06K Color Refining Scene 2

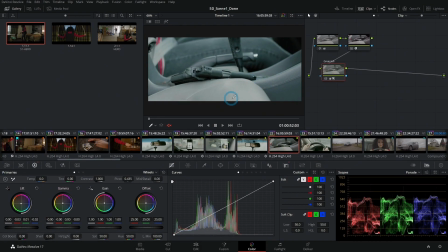(12:28)
All right, kind of a similar thing for the gun here. One thing I think we should do is add a little bit of, again, a soft vignette right here, just because I want to darken the foreground, give it a little more depth. We don't really need to look at all this other stuff as much.
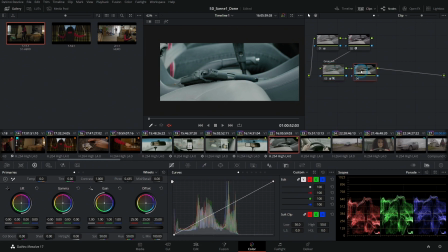(12:42)
We really need to look at the gun though. So Alt-S, let's again just do a little light on the gun. So node label, let's call this gun. And this is really the same thing. This is like, this process I find is most of the secondaries is like,
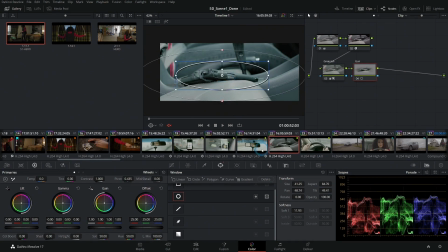(13:01)
select something with a circle window, track it. Go to your curves, add a little bit of contrast. That goes a long way. Okay, Alt-P, same thing. Let's do a big soft vignette.
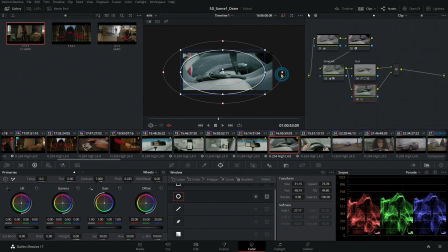(13:21)
Something like that. We don't want to overdo the vignette. We don't want to do something like this where it's just really, really dark like that.
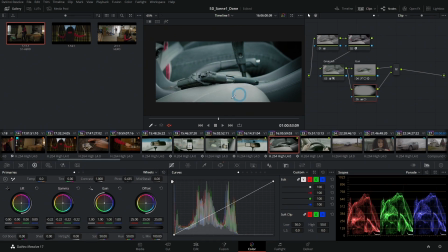(13:30)
That's overdoing the vignette, everybody. It looks cool as a still, but once it moves, you're gonna be like, dude, you just put a huge vignette on that.
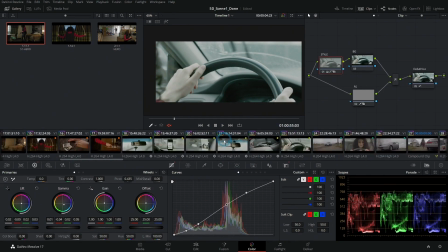(13:39)
And we don't want anybody to say that. We want people to care about the movie, right?
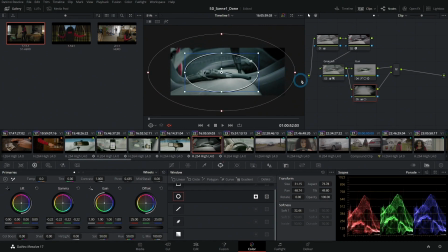(13:44)
So we're gonna take our vignette and we're gonna make it really soft, really subtle, tasteful, okay?
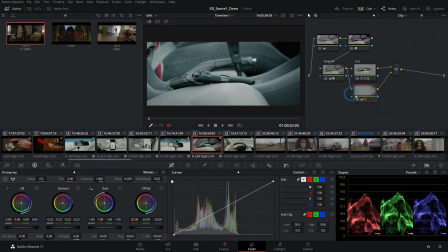(13:54)
So when you turn this off and on, you should notice it, but you shouldn't be able to notice like the lines, you know?
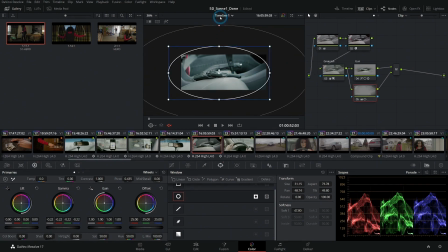(14:03)
It shouldn't be so easy to see like the transition. It should be really soft.
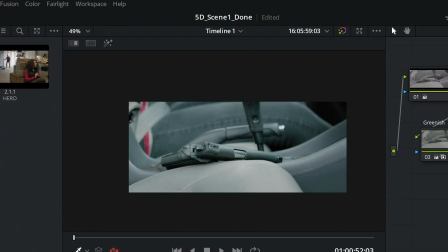(14:10)
So before and after, the edges get darker, but you're not really sure where that stops or starts.
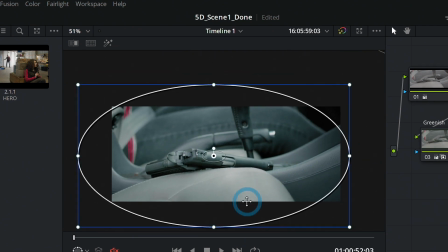(14:15)
That's good. I think we'll move this up just a touch. Just adds a little bit of depth. That's good. Okay, let's go to our next shot.
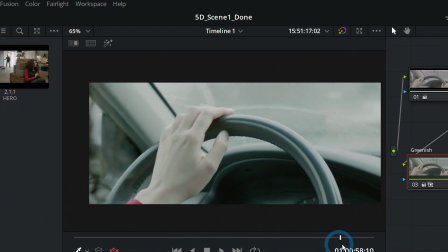(14:30)
Hands on the steering wheel. I think that works okay. Again, we're comparing it with our other shots.
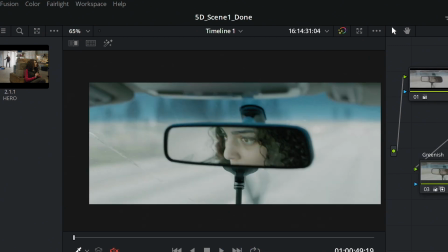(14:38)
See how it looks.
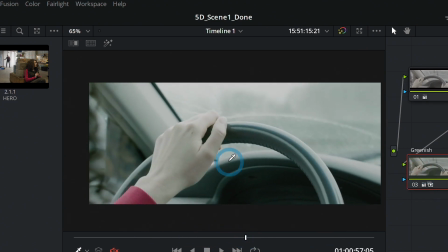(14:41)
The only thing I'd say is her skin looks a little washed out, which would make sense if it's really bright out here. We might be able to do a little bit of work on the skin though. Let's just see. I'll hit Alt-S.
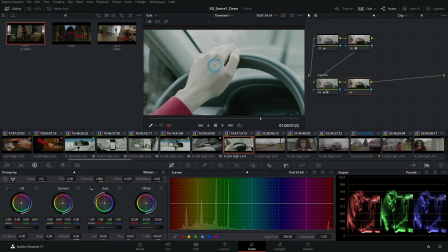(14:54)
Maybe we can just take a hue versus saturation curve, sample her skin here, and just push up the saturation a little.
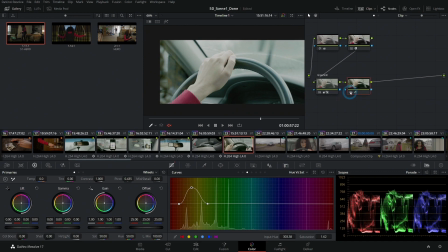(15:09)
That just brings a little more color to her skin. It's pretty subtle, but I like it. I think it's nice to kind of see that. And then maybe we'll also do, let's see, let's call this skin.
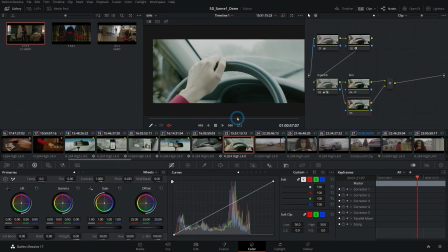(15:24)
And then we'll hit Alt P. And maybe we could just add a little window here like this.
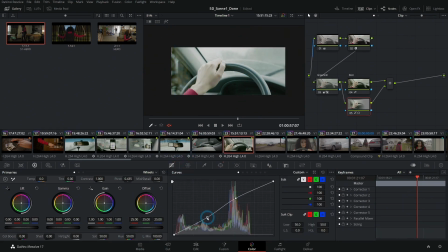(15:35)
And just do a little bit of contrast just to bring that down a little bit.
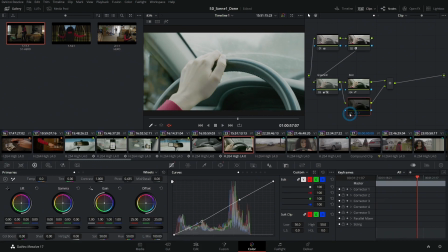(15:42)
So here's before, here's after. Just adds a little bit more shadow to the skin tones.
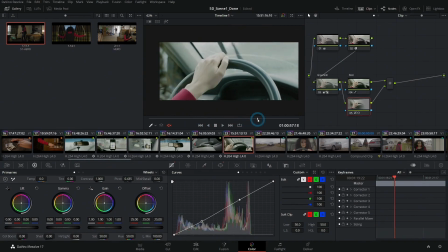(15:48)
I think that works pretty well. Here's our shot without any secondaries really.
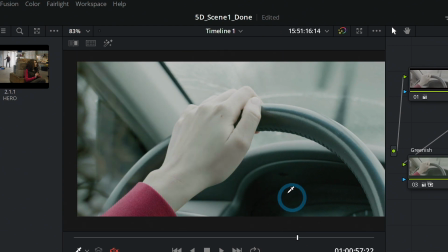(15:54)
And then this is what we've done. Just add a little more color to her skin, a little bit more contrast here. I think that makes it look really nice. Okay, that is scene 2. Let's go on to scene 3.